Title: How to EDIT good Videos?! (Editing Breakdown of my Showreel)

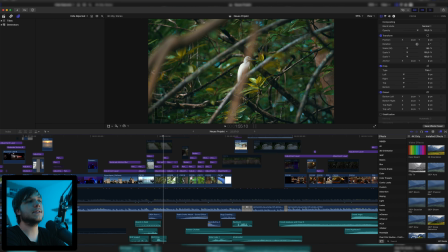So I used an upwards pan, and since there are a lot of trees and branches and leaves, we have this pan up 1, pan up 2, and then the motion blur to blend it all together,
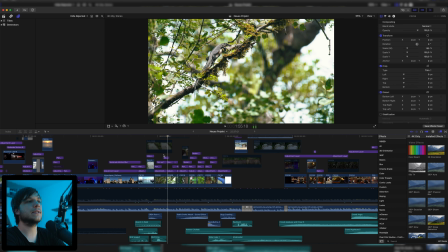and then it just looks like a blurry forest moving up to reveal this monitor lizard. And then once it's played in full motion, you can't even notice where the cut was. Also right here, the snake was even higher.
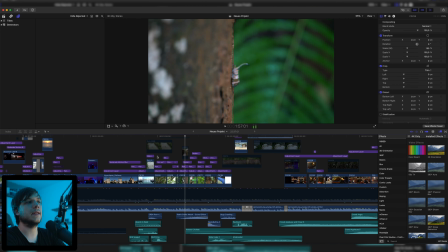Then we have this focus pull on this little strange thing.
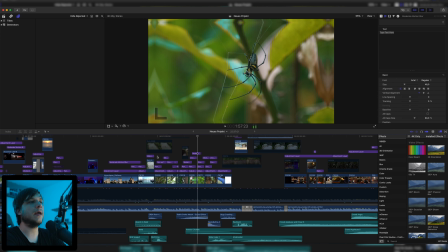Then we have a right movement to the snake, a zoom in on the eye to reveal this nasty spider. Then one more zoom in, and at this point, it was already too many zooms for my taste, but I just left it in there because it was just so quickly moving that it was actually okay if it just went in even more,
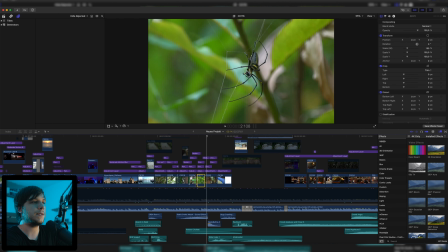because it was just so fast. Like you can see, these clips are 14 frames, 15 frames, like not even a second lasting. So I think it was okay on this heartbeat to have a lot of different shots with a zoom transition to show off as much variety as possible, but I wouldn't do this in a normal video. This is just because it's a show reel. Normally I wouldn't use these many transitions.
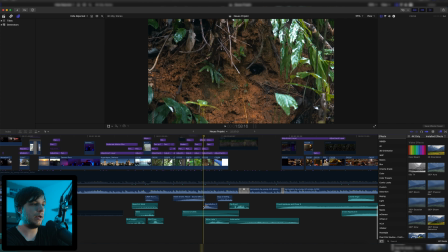Then we have this Beats by Dre hit, it's called. I don't know. It's a hit from a Hits and Risers pack from Film Riot. You can find a link also down below. I'm not affiliated with them as well, but it's a great pack for, as the name says, some hits and risers. And then I used this hit this time not for something that you would expect to hear, like for example the dog barking or the helicopter flying, but something was happening in the video. This spider was coming out. There was a ranger that kind of had this little branch wiggled in front of the spider, and it came out to catch it.
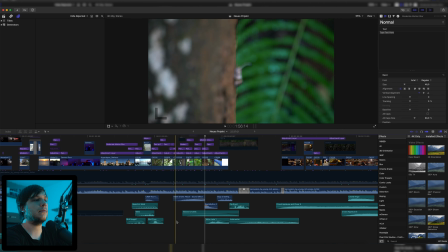As you can see, it came out right here. I think, no, is this speed ramped or isn't it?
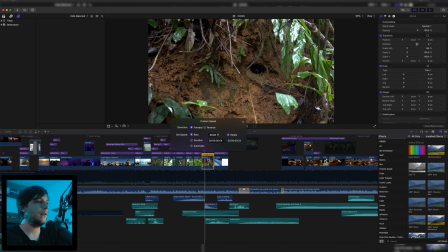Let me take a look. No, it's actually, it's not speed ramped. It's not speed ramped so that it goes faster. It's actually at 40%. So I shot this in 120 FPS, so this is actually slow motion, but the spider was still so fast. It came out with its fangs, and right when it hit the branch to catch it, I have this hit to kind of emphasize that the spider is catching the thing, when in reality, of course, it did not make that loud of a sound. But for the video to emphasize it, I just put this Beats by Dre _2 hit in the video.
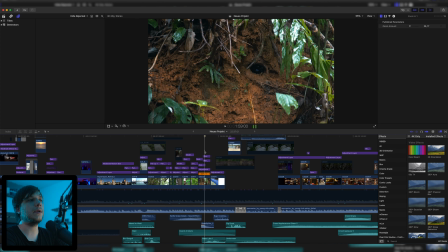Then as you can see, I started layering these transition layers. We have a pan up and a zoom in. So we zoom in and suddenly come up and we're in a boat.
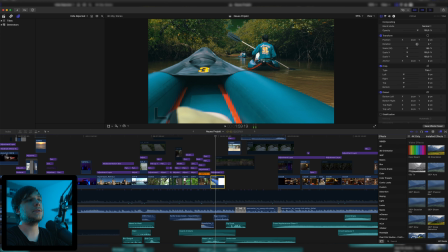Then I quickly Luma-Keyed the sky because it was kind of bright, and then I could just Luma-Key it. And then this was actually kind of a in-camera transition because I panned the camera up, of course, in the sky.
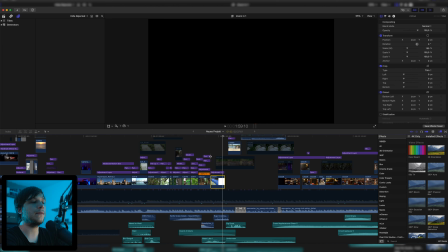And then I could create this Luma-Transition, which reveals some bugs under it. So I, of course, had this kind of bug crawling sound.
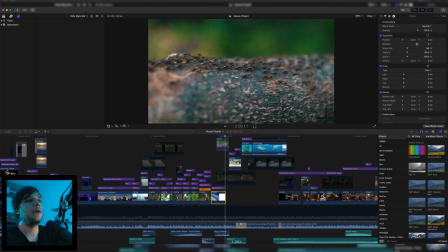And as you can see, the branches of the shot before are still there until they disappear. Then again, we're moving with the flow of the camera. The camera in the shot is turning to the left and we're using that movement. Now we can really see where the transition layers shine because I'm panning for real to the left, and then I'm actually not using a transition layer pan to the left in this shot, but a pan to the left too in the second shot,
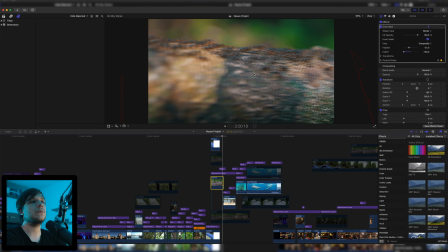and also a little mask transition in this shot because we're on this tree stamp and then it's visible for 1 frame.
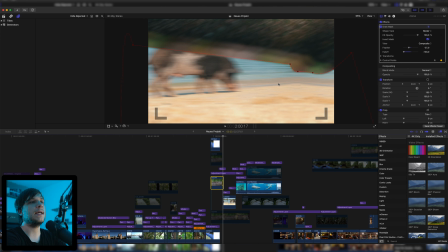You can see I masked it out right here.
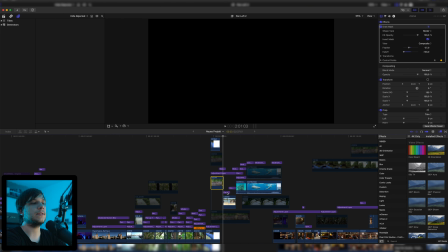It's just for 1 frame, and we have a little bit of motion blur because here is this pan motion, which we could make invisible, then it's right here.
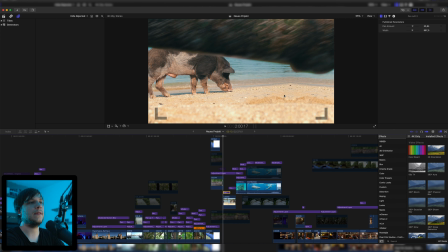And then once we make it visible again, we can see it's on the left side, and this is just mirrored, but because it's under this branch and it's just the sea and the sand, it doesn't look that bad. You still could notice it, but again, once we put motion blur on it, we can't really see it.
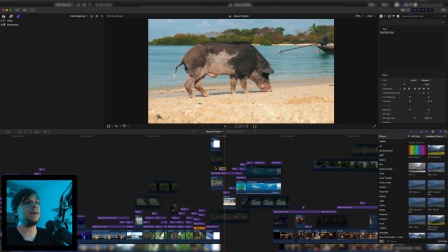Also, it's just 1 frame, and once we play it back at full speed, we can see it's just a beautiful seamless transition.
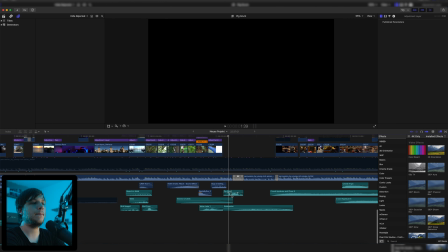Also a pick, so we add a pick sound. Next, we're going underwater. This is of course a rough transition again, but since we're at the sea, the pick is right in front of the sea, we go down and we're under the sea.
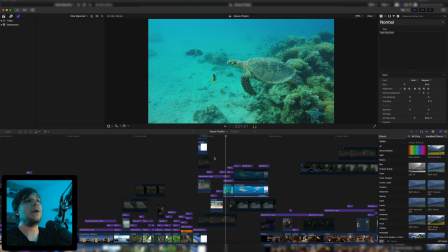I guess it makes a little bit of sense. Once we're down here, we can see a turtle and a dolphin.
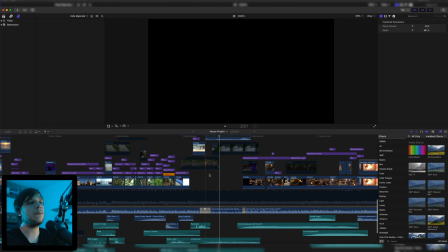And of course, for the entire time where stuff is happening underwater,
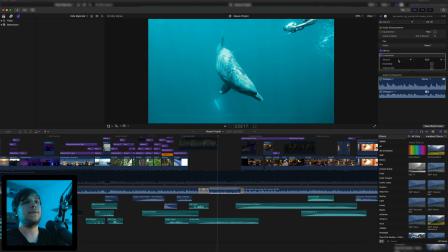we again have this cut in the music and then this underwater audio effect on the clip to make it kind of muffled again because it's underwater.